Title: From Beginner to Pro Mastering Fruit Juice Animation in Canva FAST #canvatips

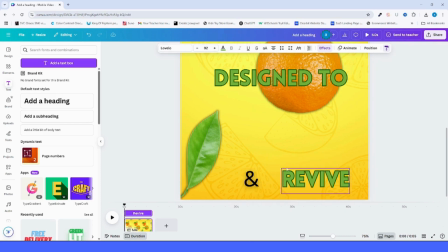[4:19]
Finally, if you want to add a little suspense or cleaner animation, hide the text for now, just like I'm doing.
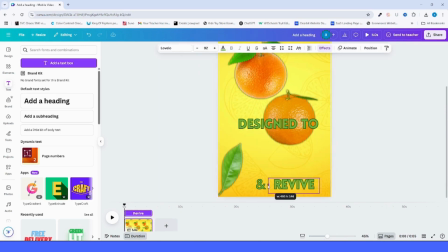[4:27]
One line, nice and simple.
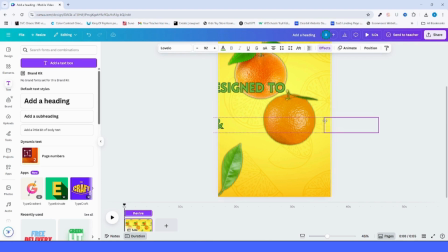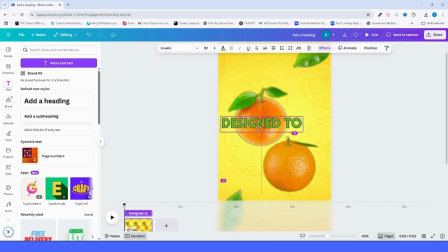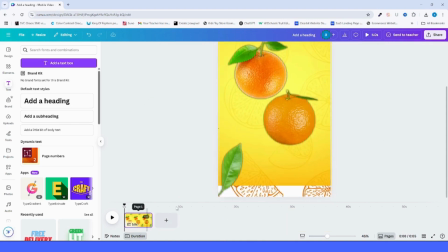[5:07]
Alright, once everything looks good, it's time to animate. First, duplicate the page. This way, we can animate the elements without messing up the original design.
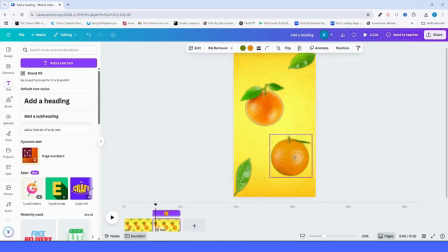[5:20]
On the second page, start by separating the oranges. Move them to opposite corners just like I'm doing here.
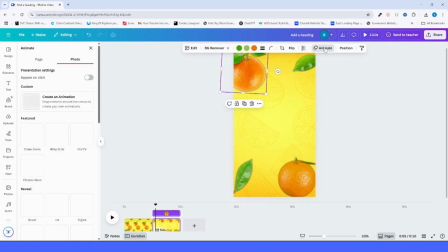[5:27]
Now select one orange and apply the rotate animation. Set the speed to low for a smooth, natural spin.
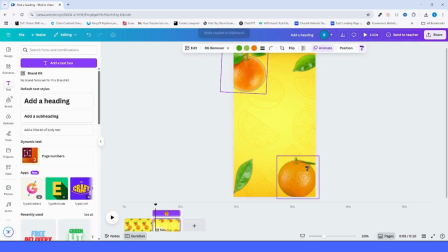[5:36]
Repeat the same process for the second orange. But here's a cool touch.
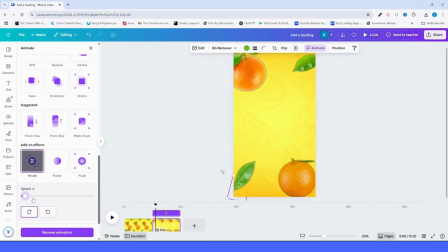[5:42]
Make one rotate to the right and the other to the left. This gives the animation more life and a dynamic feel. Now for the leaves, do the exact same thing. Apply the rotate animation, adjust the speed, and make sure the direction matches your design style.
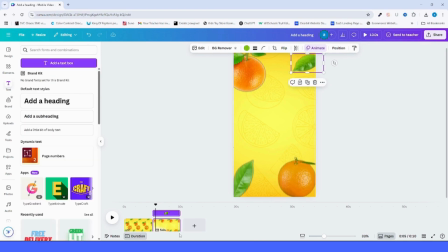[6:00]
It's a small detail, but it makes a big difference. Now it's time to reveal the hidden text.
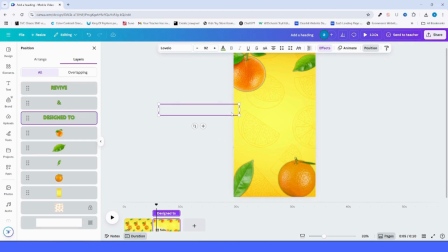[6:09]
Simply unhide the text and align it to the center of your design. Adjust the size however you like. Make sure it grabs attention but still fits the layout nicely.
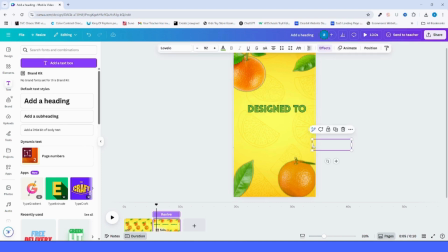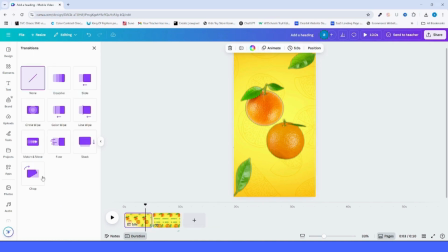[6:31]
Next, go to Transitions and apply the Match and Move effect. This creates a smooth and dynamic transition between the pages.
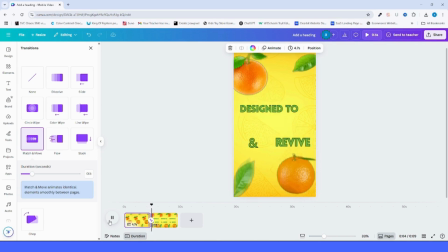[6:41]
And just look at that. It already feels different, right?
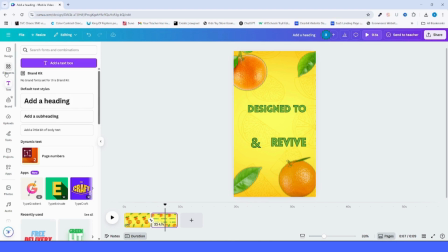[6:45]
A simple move like this can take your animation from basic to beautiful. Now let's create something even more fun and eye-catching.
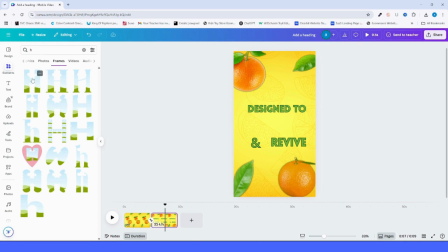[6:55]
Go to Elements and search for the letter H. Head to the Frames section and select a style you like. Place it, adjust the size, and now do the same for each letter. Y, D, R, A, T, E. One by one, just like I'm doing here.
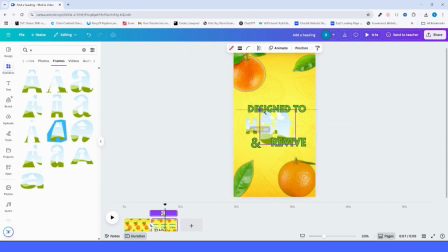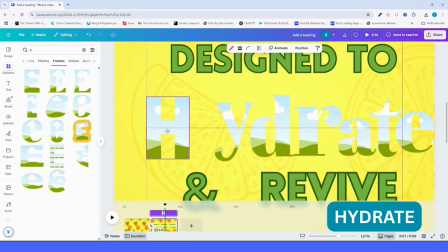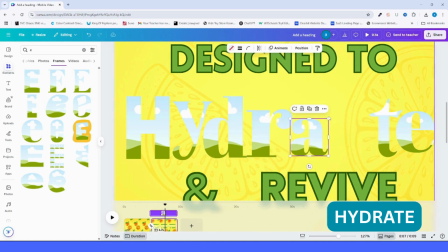[7:35]
We're spelling out the word hydrate, but feel free to write any word that fits your design or message. Once all the letters are in place, you can also add a custom text layer if you want to highlight something extra.
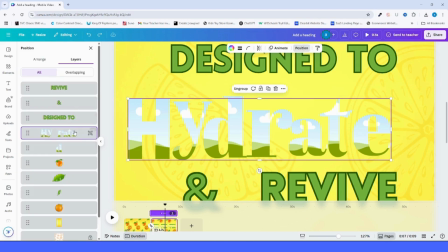[7:49]
Now, select all the letter frames and group them together. This keeps everything aligned and easy to manage.
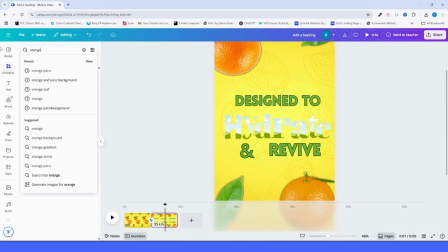[7:57]
Next, go back to Elements, search for Orange Juice, and switch to the Videos tab.
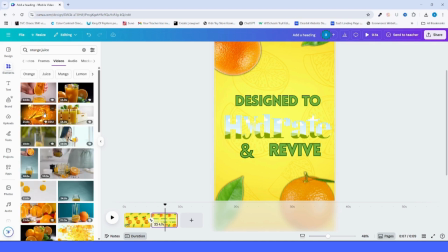[8:03]
Pick a juicy-looking video and drag it into each letter frame one by one, just like this.
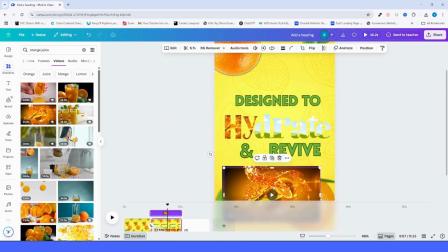[8:10]
This technique adds a super cool effect and makes your design really come alive.
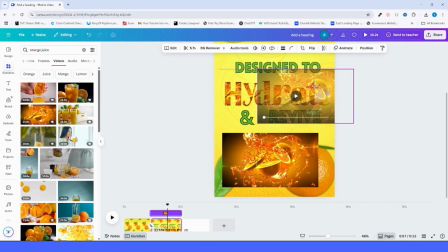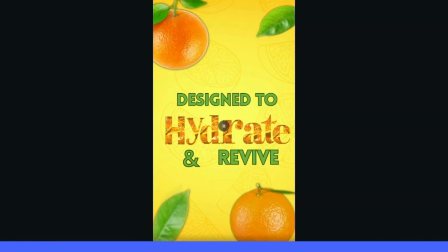[8:23]
Alright, now for the final touch.